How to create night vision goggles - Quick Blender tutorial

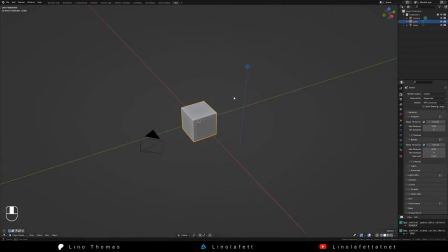Hi there! Let's make some night vision goggles. Scene setup. I turned off the environment light and made the point light very dim.
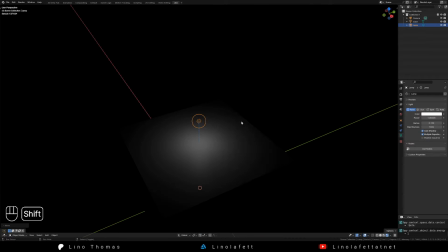It's supposed to be night after all. Hiding a Suzanne in the shadows, waiting for its prey.
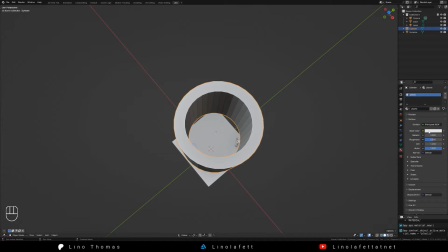Quickly model the night vision goggle. It's just a cylinder with a dark plastic material and a circle inside with a new material inside to it.
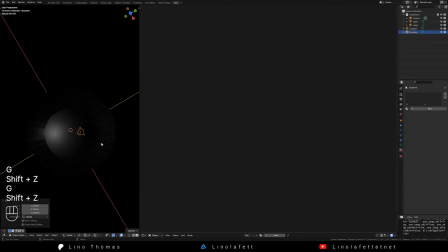Let's make this material use a transparent shader. I picked green as this was popping up in my references. And now the bit which is fun.
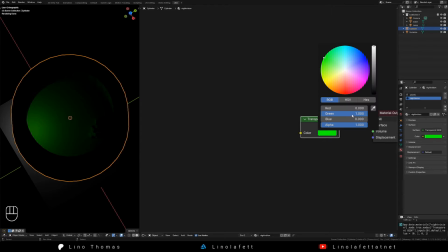You can make the green value actually higher than 1. This is the roll trick needed for the night vision.
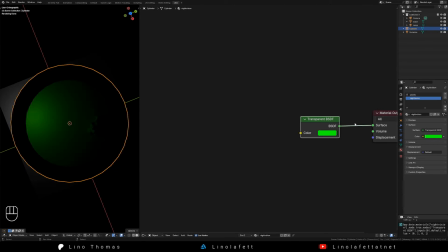This causes more light to leave the surface instead of absorbing it. Nice. My plan is to control the brightness via a single value.
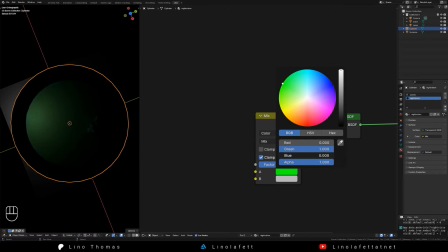Therefore I add a multiply node and a value node. In that multiply node, the socket A will be our green color and the socket B the brightness value.
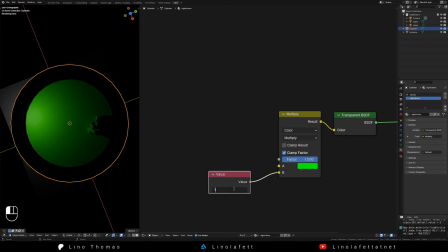Plug in the value node into the socket B and now you can control the brightness from here. Instead of using the color in the multiply node, I added a combine color node and set the green channel to value 1.
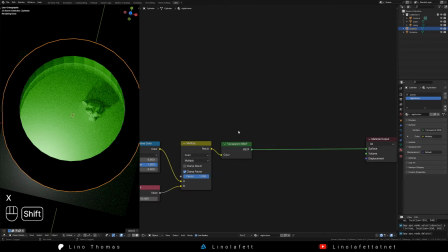This will make sense in a bit. With high values, we introduce a lot of noise.
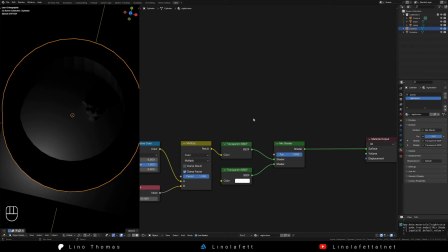Therefore, I want to make this effect only visible for the camera. This is done by mixing an additional transparent shader via light path node, using the isCameraRay output.
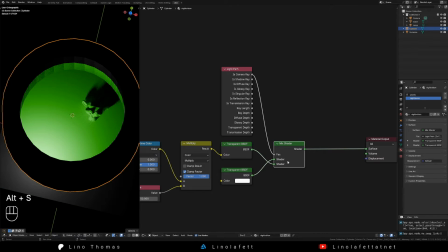If you can't see the surface, swap the sockets in the mix shader via Alt-S.
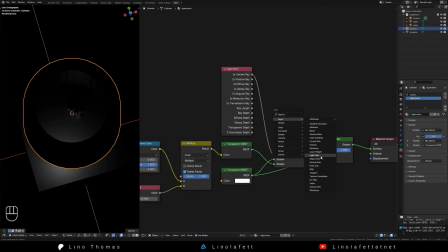Just to be extra safe, I also made the surface single-sided by adding another mix shader with the geometry backfacing output.
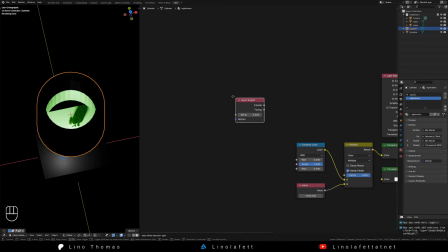Now the fun bits. To make it look good, a strong angle-based fading will fake a certain depth of the goggles.
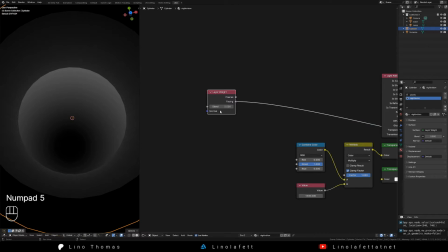By adding a layer white node with a high value of
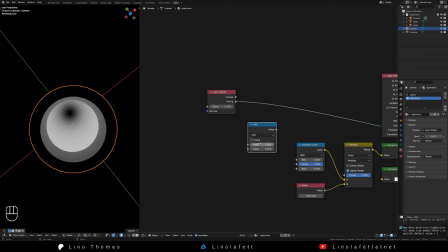0.995 and inverting it via a math subtract node set to 1-, I create a nice fall-off in the goggles.
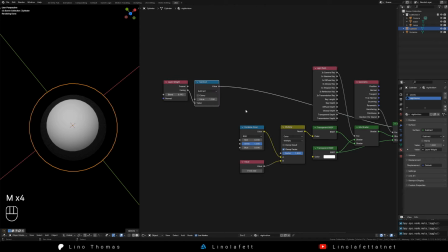The invert node works here as well, but for whatever reason I seem to prefer gray dots instead of yellow ones. Plug this into the combine RGB node from before. Looking better already.
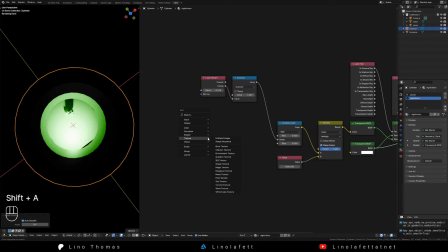This is also the time I noticed that shade smooth is a thing. Now I want to add grain to capture that weird look night vision goggles have.
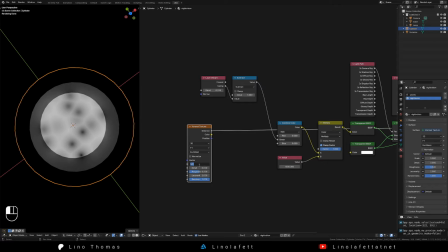For the grain I add a Voronoi texture, adjusted scale to look nicely detailed.
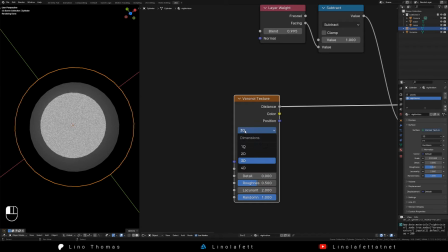If we change the noise type to 4D, we get a slider for time offset, which we can animate by using #frame as an input.
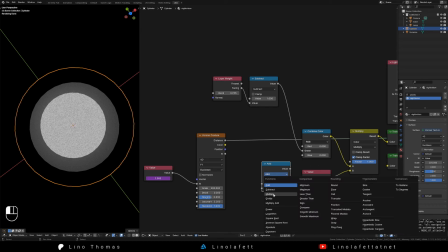Now the noise moves nicely. Cool. I then just combine it with the angle fading via math multiply node and we are almost done with the texturing.
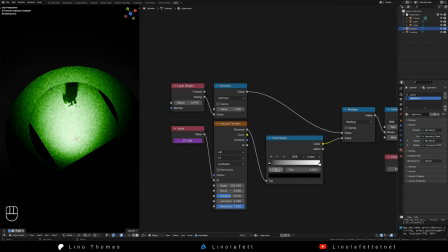At last I add a color ramp node to make the soft blobs of the Voronoi texture look more like small round circles.
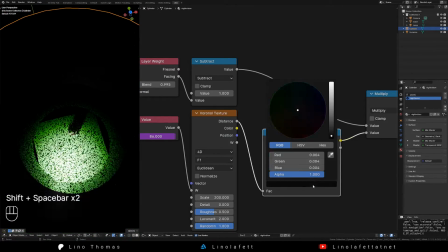For this I flip the color ramp. I elevate the black levels in the color ramp to reduce noise contrast.
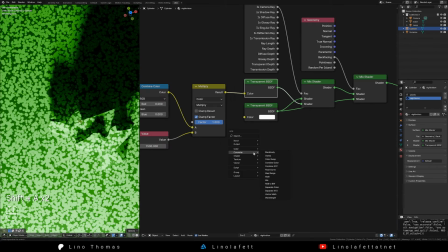To sell the grain effect more, I'm replacing the transparent shader from the beginning with a refraction shader.
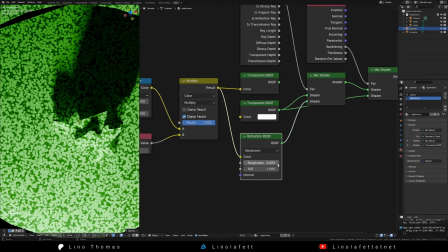I set the IRR to something very small. Now we can use the roughness to visually soften the image.
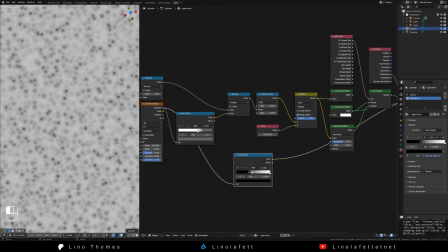I want to make the dark bits on the grain texture to not show any detail, therefore I use it as an input for the roughness.
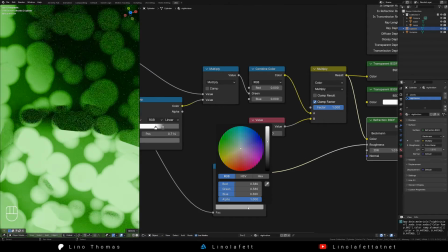A color ramp is used to control the strength and distribution of the roughness. Looking good!
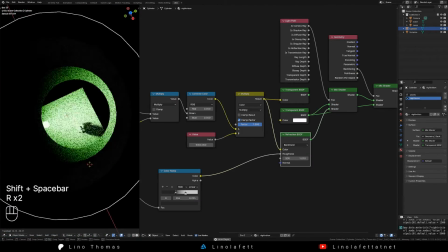This is it for the night vision part. You can add a lens inside the goggles to create a magnifying effect.
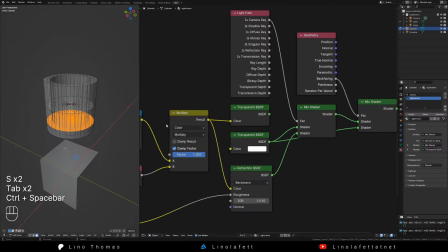Use a UV sphere with a decent resolution, shade smooth and squish it a bit.
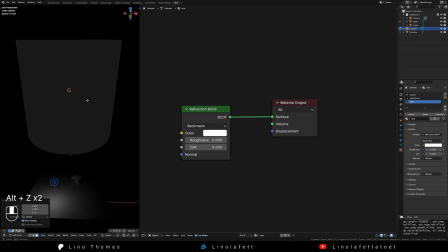Add a new material with a refraction shader to it and define the zoom factor via the IRR.
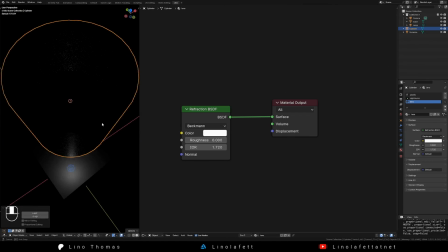Now you have a working night vision goggles in Blender. You can spot Suzanne in the dark and avoid being eaten.
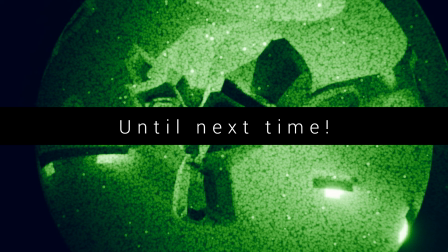Lino from after the tutorial here. This was not a 60-second one, but I tried my best to make it as short as possible. If you enjoyed the work I did with my tutorials, you could stop by on Patreon. It contains the blend files of the tutorials, so you save some time rebuilding them from the video.